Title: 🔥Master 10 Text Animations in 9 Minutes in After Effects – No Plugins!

In this After Effects tutorial, we're going to create 10 awesome text animations using only built-in tools, no third-party plugins needed.
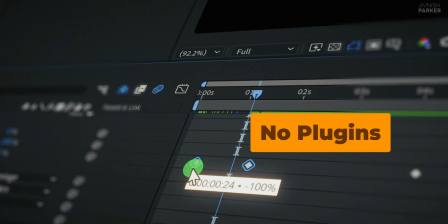[0:07]
You'll learn how to design bouncy, eye-catching, and creative text reveals step-by-step.
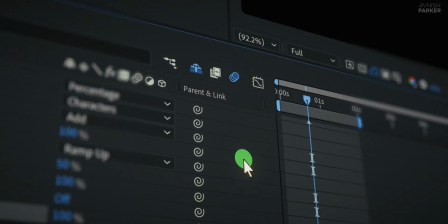[0:12]
Plus, I'll show you some cool tricks where you can generate different animations with just a single click.
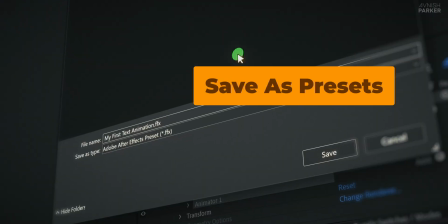[0:17]
And as a bonus, I'll guide you through saving these animations as presets so you can reuse them anytime in your future projects.
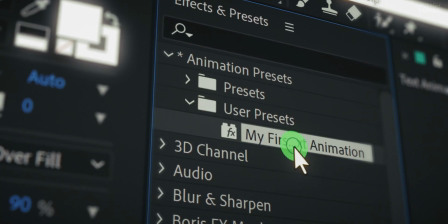[0:24]
Sounds exciting? Let's roll the intro.
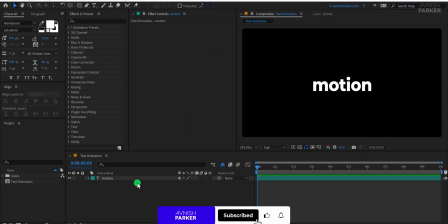[0:30]
Let's get started with our first text animation. We already have a text layer in place.
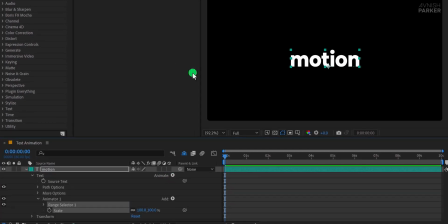[0:35]
First, open the text layer, click on the Animate button, and choose Scale. Set the scale value to 0%.
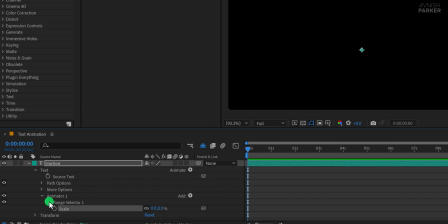[0:41]
Make sure your playhead is at the first frame. Then open the Range selector and set the offset value to -100%. And add a keyframe to the offset property. Now move to the 1 second mark and change the offset value to 100%.
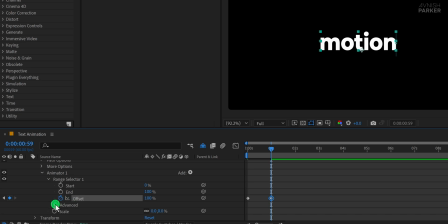[0:57]
To refine the look, open the Advanced section, change the shape to Ramp Up, then set Ease High to 50% and Ease Low to 100%. This will give the animation a smoother and more organic movement.
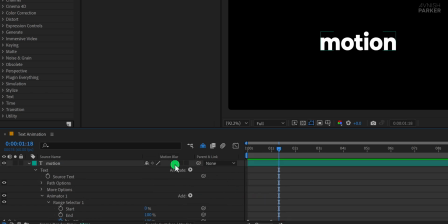[1:12]
To enhance it further, turn on the motion blur for this layer and also enable it from the top bar so it affects the render. If you also want to create an animation out, go to the time where you want it to start fading,
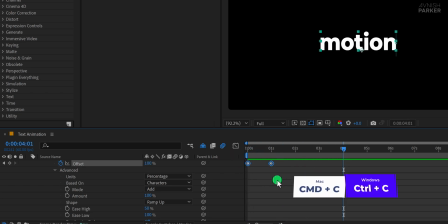[1:25]
select both offset keyframes, copy them, and paste them at the new time.
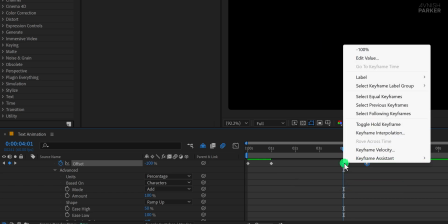[1:30]
Then right-click on the newly pasted keyframes, go to Keyframe Assistant, and choose Time Reverse Keyframes.
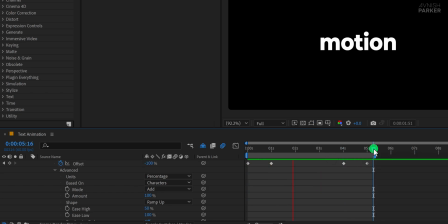[1:36]
This will reverse the animation, creating a seamless in and out effect. You now have a smooth text animation with both in and out transitions.
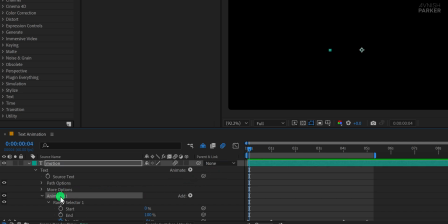[1:45]
Great, let's quickly move on to the second animation. To keep things efficient, I'm keeping the previous text animation in place so we don't have to redo the same steps. First, click on Add, go to Properties, and choose Position. Change the Y position value to a higher number, like 200.
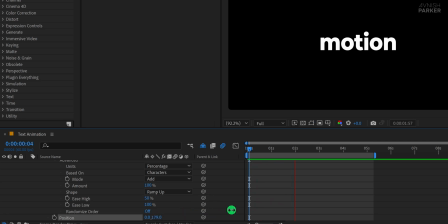[2:03]
This gives the text a smooth bounce-in feel from below. Since we've already set up the in and out animation structure earlier, it will automatically work with this new position effect.
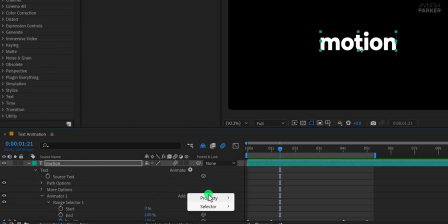[2:12]
Now for the third animation, click on Add again, go to Properties, and this time choose Rotation. Set the rotation angle to around 60 degrees. This adds a nice rotating entry to the text as it animates in.
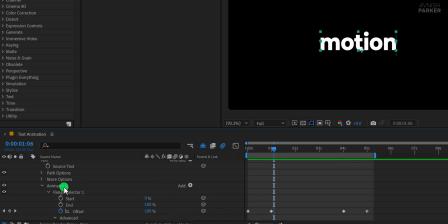[2:26]
For the fourth animation, we'll duplicate the first animator. Select Animator 1 and press Ctrl or Command plus D to duplicate it. In this one, change the position value to -150 so it moves in from the top instead.
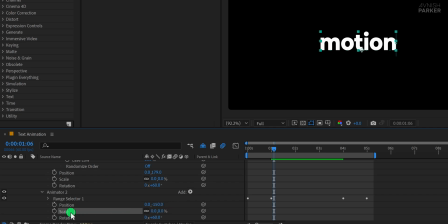[2:41]
We don't need the scale or rotation properties here, so go ahead and remove those. All other settings like Ease High and Ease Low will stay the same. To time it better, move the new keyframes a few frames ahead so the animation layers over the previous ones smoothly,
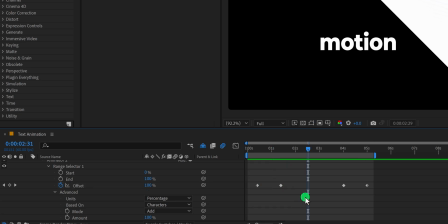[3:00]
adding to the bouncy effect. Now let's make one more animation. This time we're starting fresh with no animation.
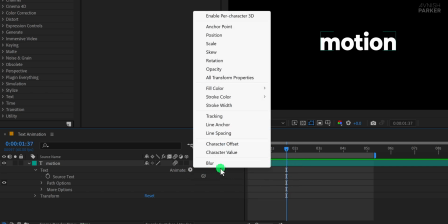[3:07]
Click on Animate and select Blur. This gives us a whole new style to explore next.
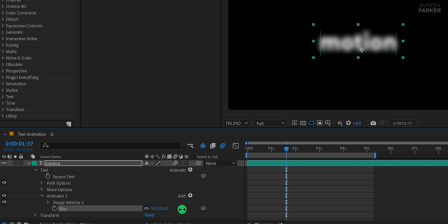[3:12]
Change the blur value to around 50. Then open the Range selector and on the Offset property, start adding keyframes just like we did in the previous animations. I'll fast forward through this step since we're repeating the same method to animate the text. Once done, you'll see the text animating in with a soft blur effect.
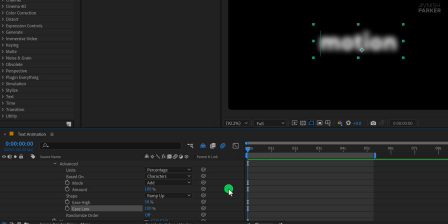[3:30]
However, it doesn't feel quite right yet. Something's missing. So to enhance it, click on Add, go to Property, and choose Opacity. Change the opacity value to 0%. This makes the text fade in along with the blur, giving it a smoother and more refined look.
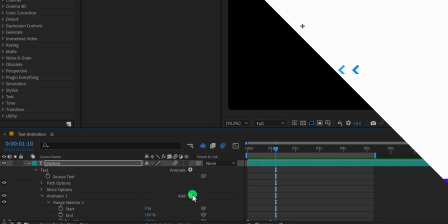[3:48]
And just like that, we have our fifth animation. Let's now add another property to enhance the motion.
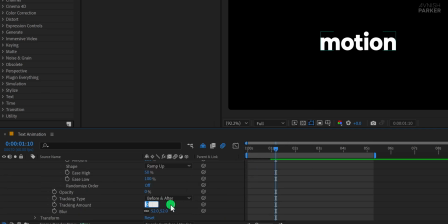[3:54]
Go to Add, select Tracking, and set the tracking amount to around 30. This spreads the characters apart as they animate in. Now it's time to create a completely different look. First, remove all the previous effects from the text layer so we can start fresh.